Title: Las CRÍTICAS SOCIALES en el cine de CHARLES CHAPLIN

Entrás a trabajar, el tiempo pasa lento, salís, volvés a tu casa,
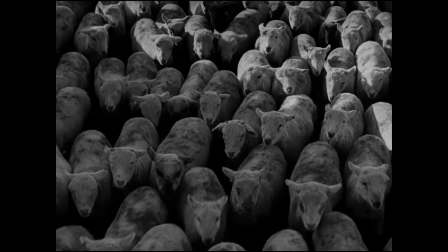8:02 dormís, y al otro día la rutina se repite una y otra vez. así sin más sin poder decir nada al respecto
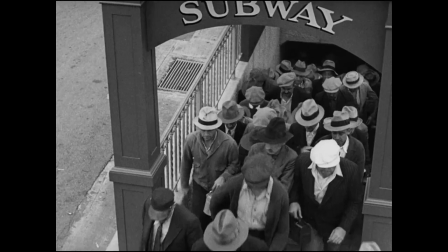8:09 lo siguiente que aparece es un rebaño de ovejas imagen que se convierte en un montón de obreros apretujados a la
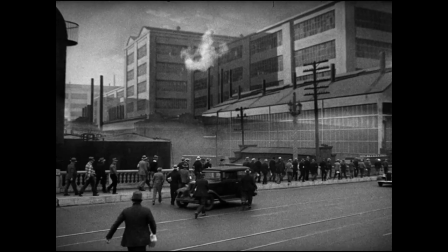8:16 salida del subte cruzando mal la calle yendo con apuro para llegar al trabajo la pregunta es qué diferencia hay entre estas dos especies
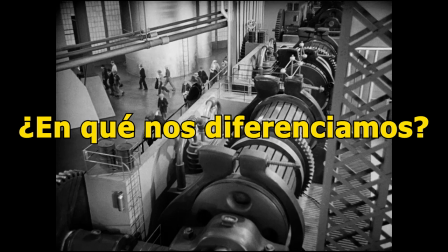8:25 ambos están retratados aquí como seres agolpados que se mueven sin pensarlo siguiendo siempre al otro y todos juntos en manada,
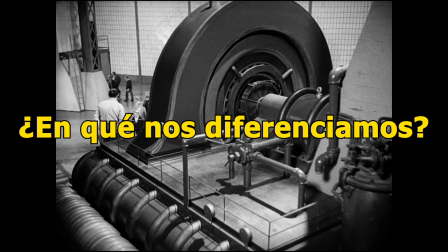8:33 casi por instinto y con poco raciocinio, simplemente obedeciendo.
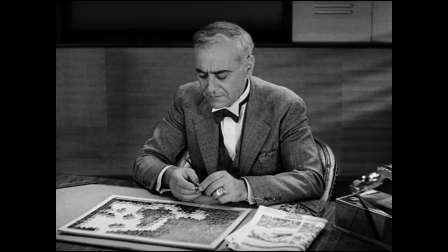8:38 Si bien la película es casi muda en su totalidad, entre las contadas veces que hay voz la suelen tener más que nada los poderosos,
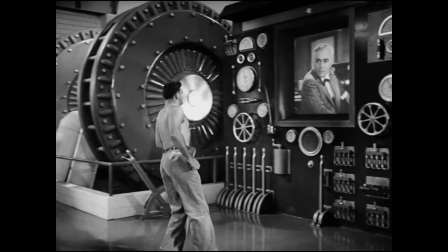8:46 en este caso el jefe que da órdenes y que controla todo lo que sucede en su fábrica,
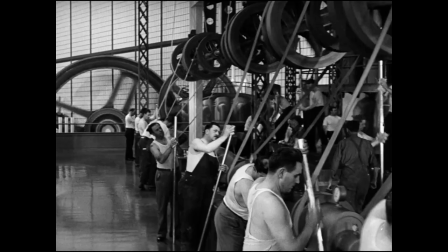8:51 en una visión futurista, controladora y distópica de lo que es el trabajo.
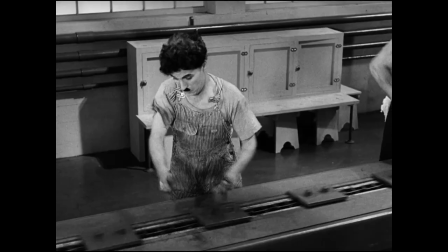8:56 Los demás no tienen voz ni voto. En esta cinta, Charlotte es un obrero metalúrgico que según el sistema sería catalogado como ineficiente.
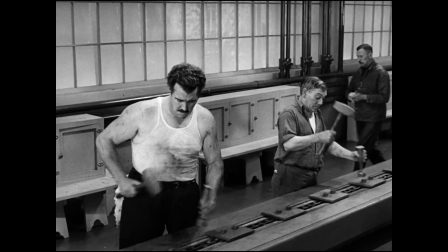9:05 Es el contraste con sus demás compañeros, responsables, que obedecen a las reglas de la fábrica.
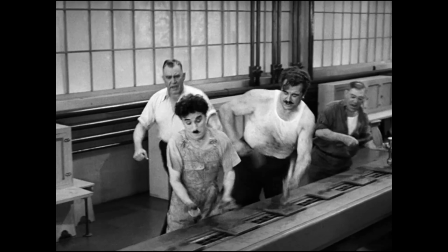9:11 Producir, producir y producir. Entonces, se termina volviendo un verdadero grano en el culo,
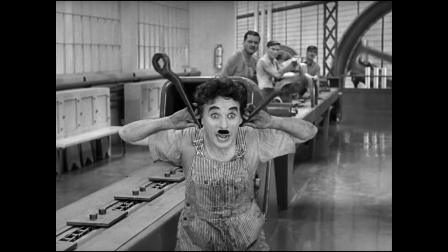9:18 fácil de distraerse, arruinarlo todo y de quedar enloquecido de tanto girar las tuercas.
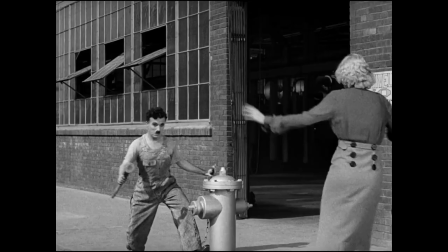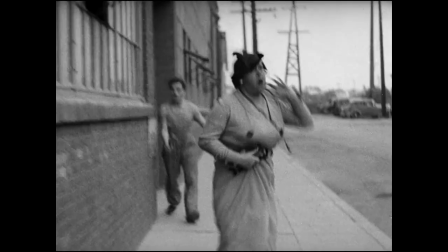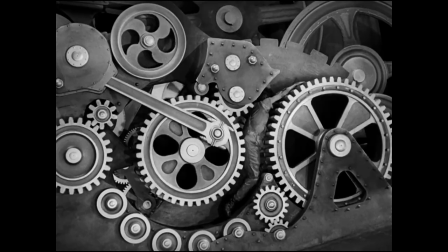9:36 Mira esta escena, es genial, y pensar que se hizo hace casi 90 años.
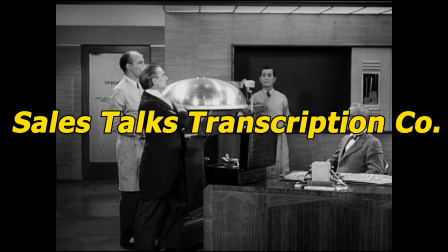9:42 Luego aparecen unos vendedores de la empresa Sales Tales Transcription Company para
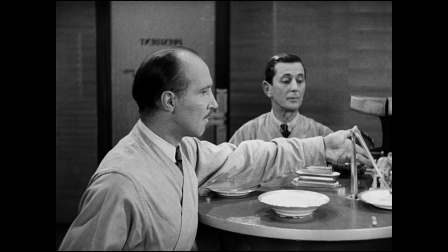9:47 vender un nuevo elemento que le permitirá comer a los obreros mientras están trabajando,
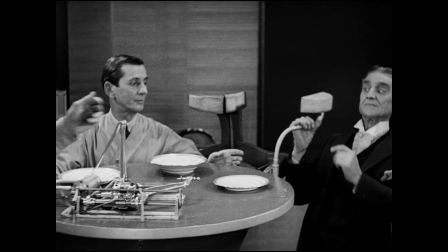9:53 así no se para la producción durante los horarios de almuerzo. Este producto es doblemente distópico cuando oímos que no son los empresarios los que ofrecen el producto,
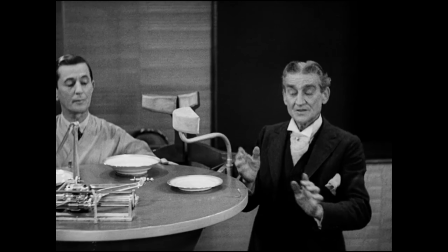10:02 sino un tocadiscos con un mensaje grabado automático de un vendedor mecánico.
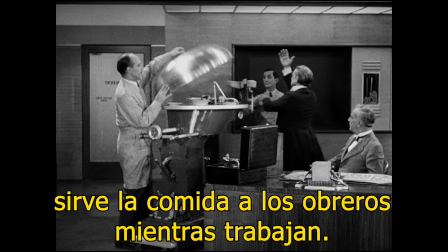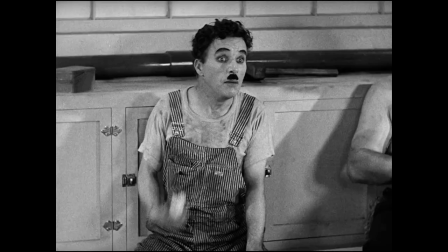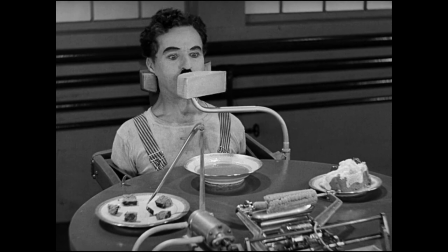10:22 Para probar la máquina lo eligen a Charlotte. Un artefacto le acerca la sopa, bebe, el repasador automático le limpia la boca,
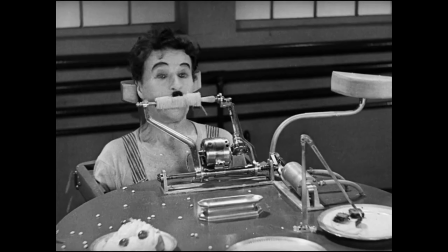10:30 le da un bocado de comida y cuando le da el choclo la cosa se descontrola.
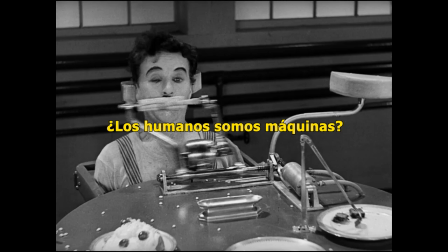10:35 La máquina es un fracaso rotundo porque los humanos no estamos diseñados para
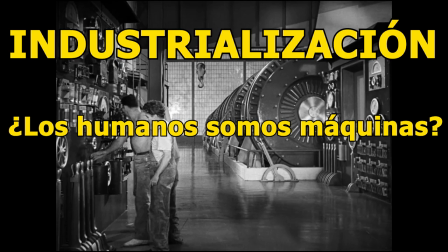10:39 ser mecanizados y una gran crítica de la película es justamente eso.
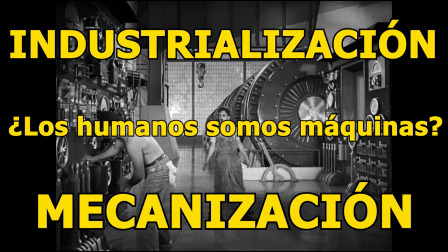10:45 Con tanta industrialización nos estamos dirigiendo hacia una era de la mecanización donde lo humano va perdiendo valor y se
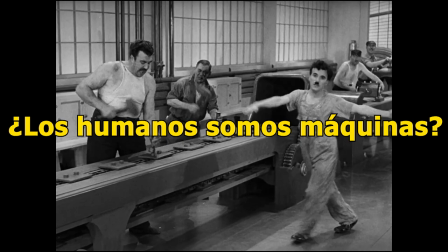10:53 va haciendo más necesario ser funcional a un sistema regido por reglas estrictamente mecanizadas.
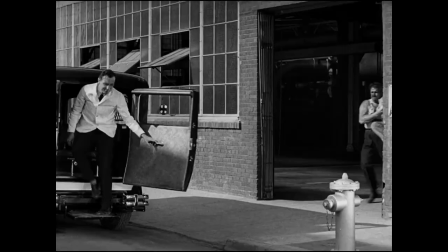11:00 Es una versión pesimista que viene a decir, miren, somos humanos, no máquinas.
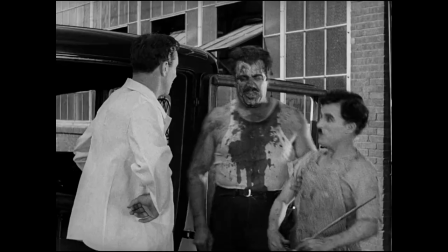11:06 Finalmente a Charlotte lo despiden y es internado en un hospital psiquiátrico.
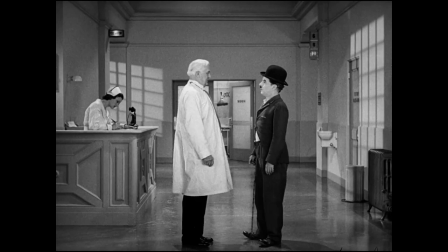11:10 Recuperado del ataque de nervios, pero sin trabajo, sale del hospital para empezar una nueva vida.
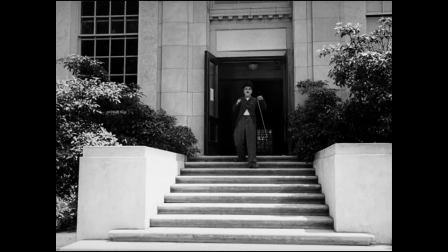11:16 A salir de la clínica por la mente se le cruzan unas imágenes de lo que es el progreso tecnológico e industrial.
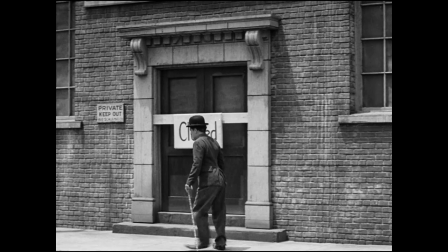11:23 Autos, máquinas, tranvías, grandes metrópolis. Y él es un ser tan solo, desempleado y no funcional para el sistema.
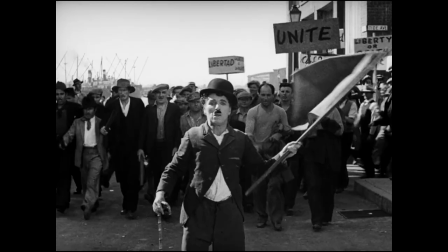11:31 De la nada queda enredado en medio de una protesta por la libertad. Y lo siguiente que vamos a ver tiene un claro mensaje político.